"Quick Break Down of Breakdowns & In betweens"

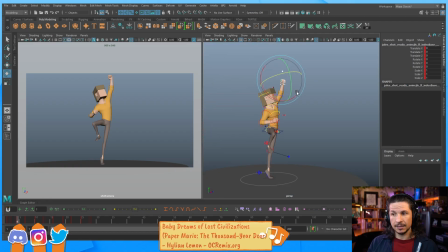991s
We need to go through and think, how should this move? How do I want to connect one pose to the next? And this is where you just have to start asking yourself questions. The biggest question that I always ask myself is, what leads, what follows?
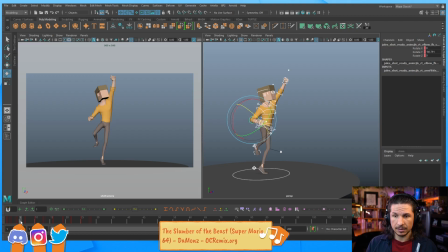1008s
So for example, here, as he's coming down, I'm just going to set a key. As he's coming down here, everything is moving down at the same time. The hips are coming down, the knee is coming down, the foot's coming down, hands coming down, head's coming down.
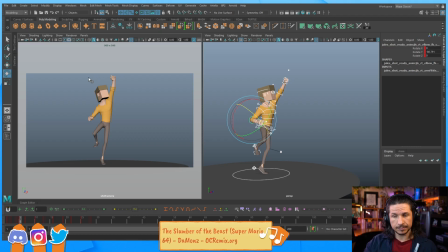1026s
Everything's just coming down. So, what's leading? Well, nothing, really. Everything's just kind of moving together. So, what do I want to have lead?
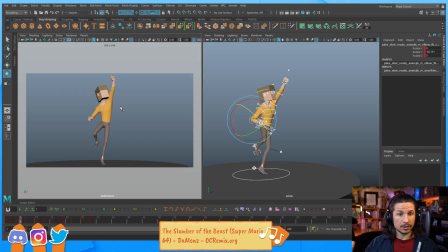1041s
And this is where you look at your reference, really study that, or once you kind of have more experience, you start to, at this point you can create your own motion, which is really fun. But a lot of it just comes down to figuring out what leads.
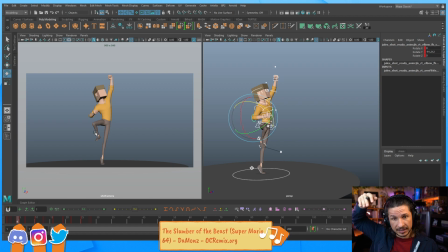1060s
So for example, as he's coming down here, I could have the foot lead. So the foot slams down and that's what drags the whole body up. If I wanted to be a little stronger, I could have the hip lead, which is going to make him feel more like he stomps the ground,
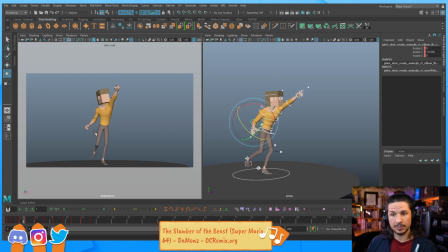1075s
which could really go well into that next point right here, make him feel angrier. So we have a lot of choices that we can do here to start describing this action. We could start leading with the hand.
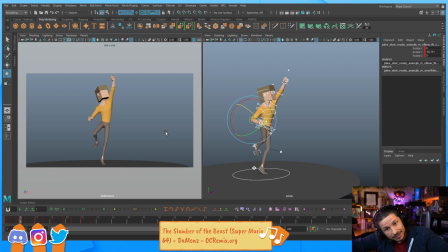1092s
So as he's got his hand up, it's his hand that leads in and he gets into this big S kind of pose before he points. That would make it very cartoony, a little bit more Hotel Transylvania-esque. We could do something like that.
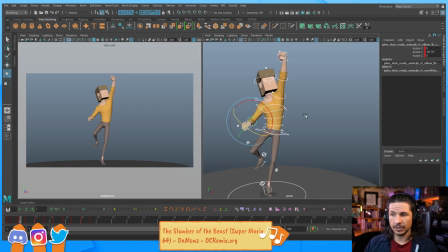1106s
We have all the choices in the world. So let's just kind of push this a little bit.
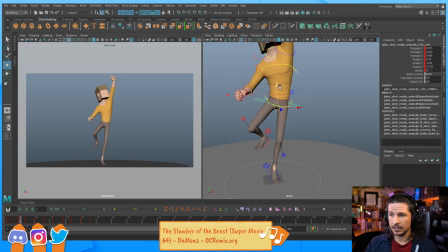1113s
I want, let's say, the hips to lead. So I'm just going to push the hips down first. As the hips come down, I might take this foot and let's just slam that heel down into the ground.
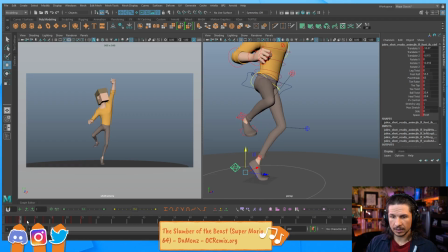1131s
So we'll just, I'll copy this pose here. Boom. Now it's going to be a little off because these poses were not meant to be animated between. So grain of salt here. It's going to be a little rough.
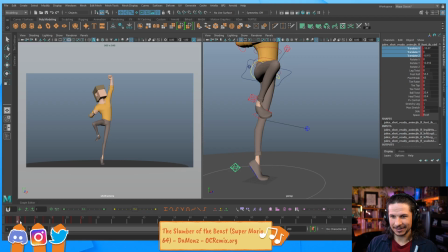1148s
I'm going to actually get that foot in, to stay in position. There we go. And then I've got a little ball twist, heel twist.
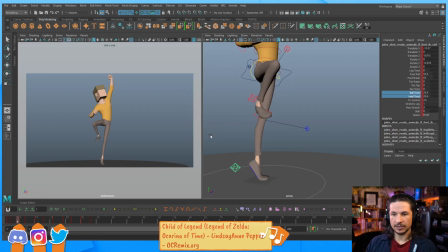1162s
And there we go. Slam. Okay, so now we've got that heel falling down and the hip is, let's just exaggerate this, really coming down hard. And it might actually arc out to the right just a little bit.
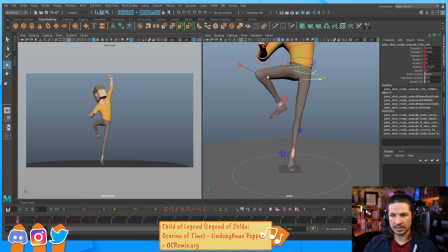1179s
I want to describe that arc that's happening between these two poses. Let's actually go even lower. So we're actually overshooting this. You see how now the knee or the hips are going lower than where they were ending up here.
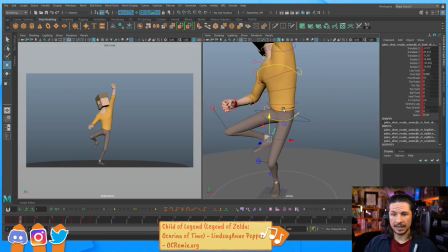1195s
Okay. let's get this other leg in place. I don't want it to start coming down at the same speed. So let's actually keep that knee up a little higher.
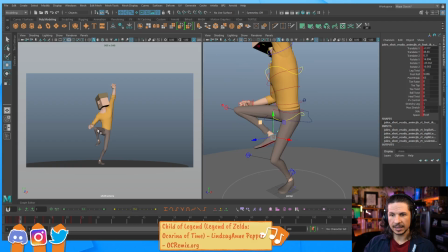1210s
That way we get a little bit of drag right in here. So it's still going to come down, but see how now that knee is favoring the top pose? Right there. We're getting a little bit of drag. Maybe as he's coming to stomp down, that foot's going to drag up as well.
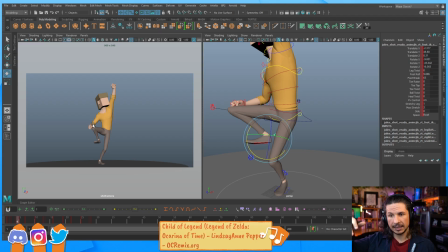1228s
So now we feel like the heel is the thing that's leading in just the leg motion here. I could probably push it a little bit more even.